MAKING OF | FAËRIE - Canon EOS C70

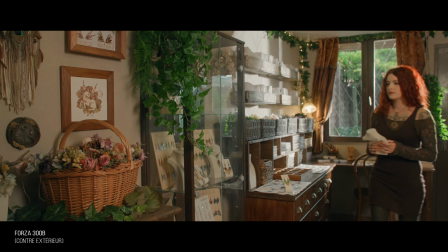7:52 J'ai utilisé le Forza 300B, d'ailleurs il faut que je vous fasse une review sur ce projecteur,
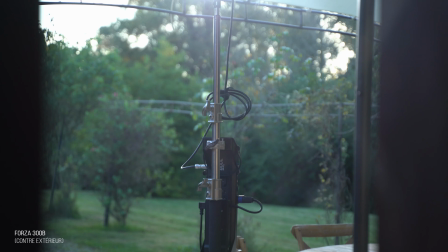7:56 je l'ai mis dehors j'ai tout simplement utilisé un bol réflecteur j'ai réchauffé très légèrement sa température et voilà,
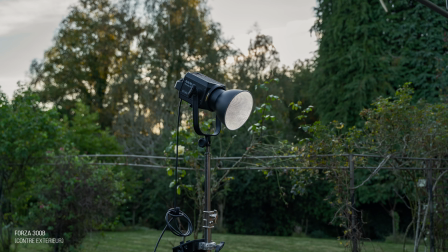8:01 je l'ai mis un peu dans la direction du soleil et il tape à l'intérieur dans l'atelier et du coup ça m'a permis de filmer un petit peu plus tard 18-19h,
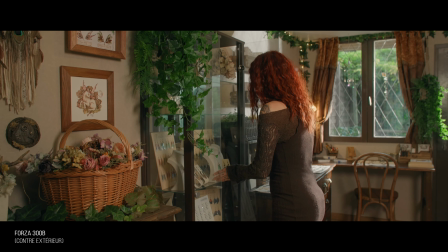8:10 d'avoir cette continuité au niveau de la lumière, je trouve que c'est très intéressant d'avoir ce petit liseré en contre-jour par exemple sur ce plan, et je pense que ça a fonctionné, typiquement le Forza 300B de chez Non Light pour faire ce genre de choses il est très intéressant, il est quand même assez puissant et donc avec un bol réflecteur tu peux imiter un petit peu comme ça le soleil. Alors bien sûr le niveau avait descendu un petit peu à l'intérieur donc j'ai utilisé également un petit Forza
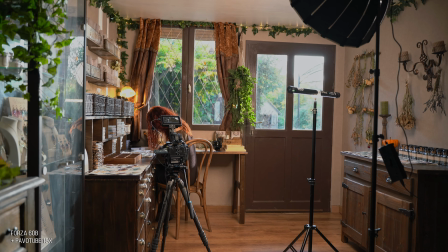8:32 60B et j'avais installé aussi le tube LED, le 15X jusqu'à temps qu'il n'ait plus de batterie.
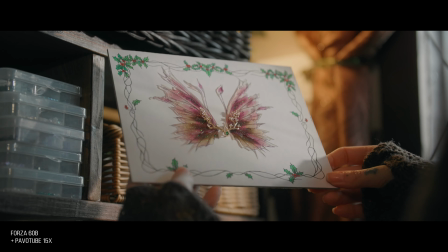8:39 Mais comme ça j'ai fait un petit rappel, un petit rattrapage, j'ai remonté un petit peu le niveau de la pièce et puis voilà ça a été quand même très simple au niveau de la lumière.
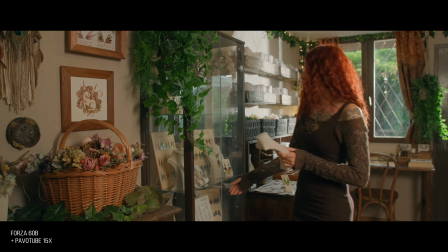8:45 Je peux pas perdre trop de temps comme je suis tout seul, il faut quand même que j'enchaîne les plans. Mais si possible, quand je vois vraiment que je vais avoir un problème au niveau de la lumière, j'essaie de sortir les projecteurs pour faire quand même de belles images. Et puis sinon, c'est de la lumière naturelle. Ils ont quand même pas mal d'entrées de jour. Donc j'ai beaucoup filmé à contre-jour.
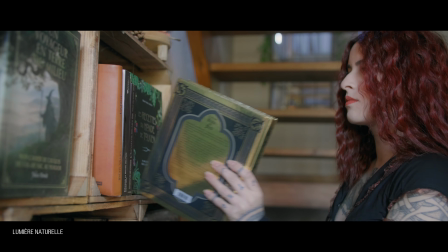9:01 Je trouve ça très intéressant. Et puis surtout avec la C70, on peut filmer des scènes très contrastées et garder quand même un peu d'informations en extérieur.
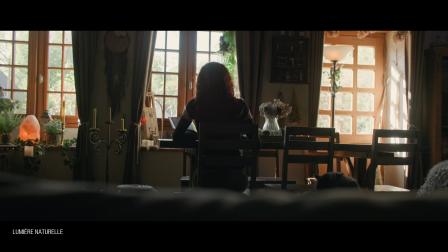9:09 Donc ça, c'est très intéressant. Alors justement, il y a aussi la scène en extérieur où elle est sur la petite table devant la maison. Elle met en place ses décorations, elle fait ses photos.
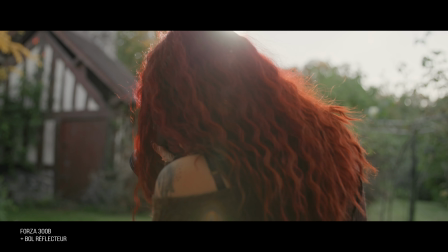9:17 Là, en fait, on est quand même bien début de soirée on doit être aux alentours de 18h30 19h en vrai il n'y avait plus beaucoup de lumière
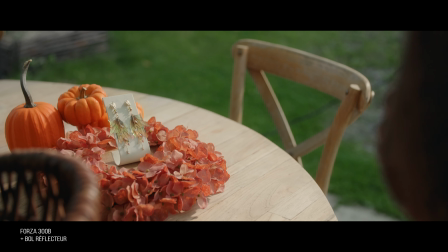9:23 il n'y avait plus du tout le soleil qui tapait en direct donc là en fait le l'arrivée de lumière et bien c'est le forza 300b là il est juste derrière elle d'ailleurs quand j'avance un petit peu le plan on le voit là on voit le pied du 300b et puis on voit aussi le câble évidemment j'avais vu tout ça mais c'est de la bricole pour moi je fais pas non plus un long métrage, ça, ça n'a pas trop d'importance. Mais du coup, là, on a pu gagner du temps, on a pu filmer, et je trouve que les images sont très intéressantes.
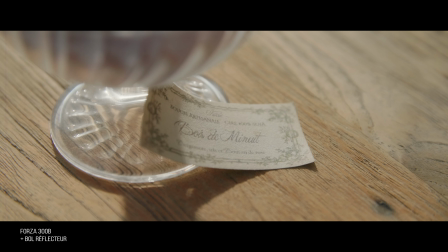9:51 On a cette petite backlight qui donne du contraste à l'image, et en fait, c'est vraiment que le Forza 300B, donc voilà, ça peut être un exemple d'utilisation.
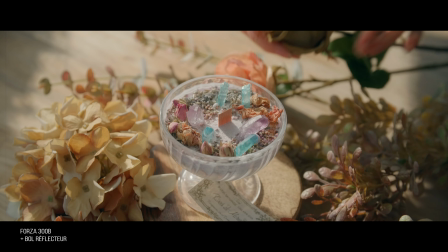9:59 Et puis je disais, oui, sinon tous les autres plans ont été filmés en lumière naturelle.
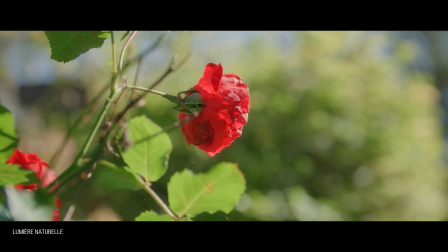10:04 La séquence dans le jardin, voilà, c'est juste trouver l'angle qui met en valeur le sujet.
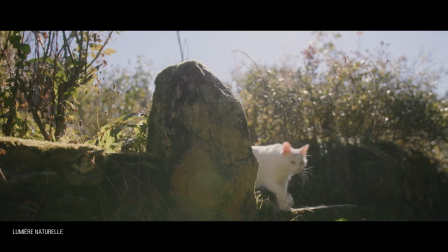10:09 Tu vois, là, on a le soleil qui est un petit peu en haut, on n'est pas loin du contre-jour.
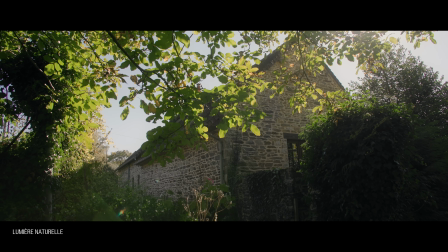10:12 Pareil pour la maison, l'idée, c'est de trouver un petit peu les accidents de lumière et puis là où c'est assez flagrant c'est en extérieur il n'y a rien d'incroyable à chaque fois j'ai filmé en fonction du soleil les séquences en forêt c'est magnifique mais c'est
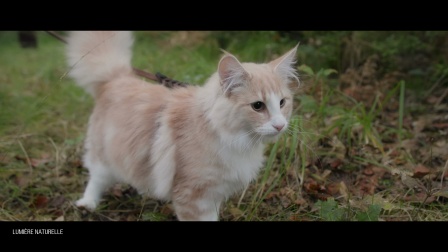10:25 encore plus beau quand il ya ces petites entrées ces petites percées de jour et du coup il faut les chercher là quand il ya le
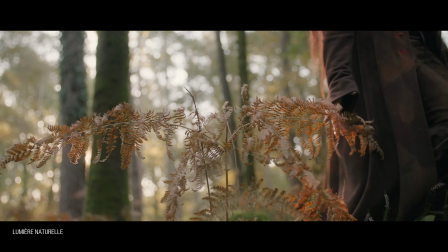10:31 pied sur le rocher bah voilà j'ai trouvé le moment où il y avait ce petit rayon de lumière pareil pour la main tu vois il ya le
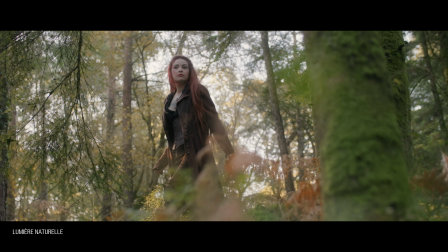10:37 petit rayon de lumière et en fait c'est que ça moi vraiment je cherche la lumière après je sais que je fais des valeurs différentes, des angles de vue différents. Donc au montage, il n'y aura pas de souci pour accorder tout ça, mais pour chercher la belle image, en tout cas, là, ça s'applique bien à cet univers un petit peu féerique, un petit peu fantastique, eh bien, j'ai vraiment cadré en fonction de la lumière. Alors au niveau des prises de vue, de la stabilisation, comment ça s'est passé ? Vous le savez, moi, j'aime beaucoup le reportage parce que j'aime beaucoup faire de prises à main levée. J'aime pas perdre mon temps, faire une installation pendant une heure juste pour faire un seul plan. J'ai besoin que ça bouge, que ça soit organique, que ça soit instinctif. Mais là, pour une fois, en fait, j'ai fait beaucoup plus de plans sur trépied d'ailleurs là je suis en train de me filmer avec la c70 elle doit partir dans deux jours donc je me suis dit j'allais faire un dernier plan avec cette caméra et donc pour ce projet j'ai
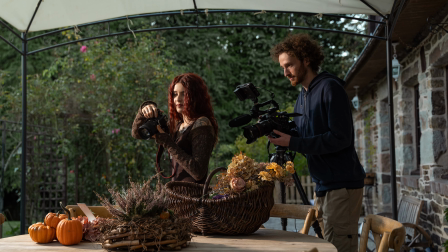11:22 filmé beaucoup plus de plans fixes et en fait ça m'a pas posé de problème j'ai été un petit peu plus lent effectivement mais du coup tu réfléchis aussi un petit peu plus à ta prise et puis là au moins tu as un cadre propre moi j'aime pas faire du mouvement
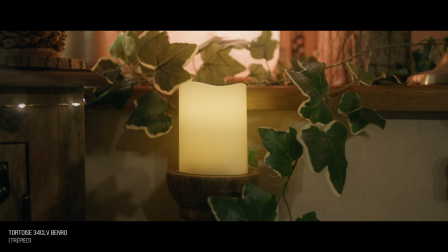11:36 s'il n'y a pas d'intention derrière si c'est juste pour l'esthétisme je suis pas trop slider, pas trop gimbal.
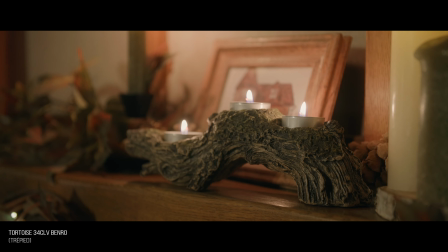11:41 J'aime vraiment les choses simples. Et quand tu fais un plan fixe sur un trépied, c'est le cas. Tu es obligé de penser à ta composition, à ton angle, à ta hauteur. Il y a quand même quelques plans que j'ai fait à main levée. Par exemple, là, les plans sur les bijoux, on a des effets un petit peu de rotation, de travelling.
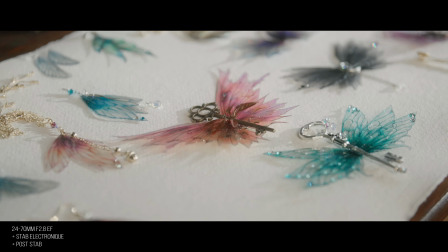11:55 Ça, je l'ai fait à main levée.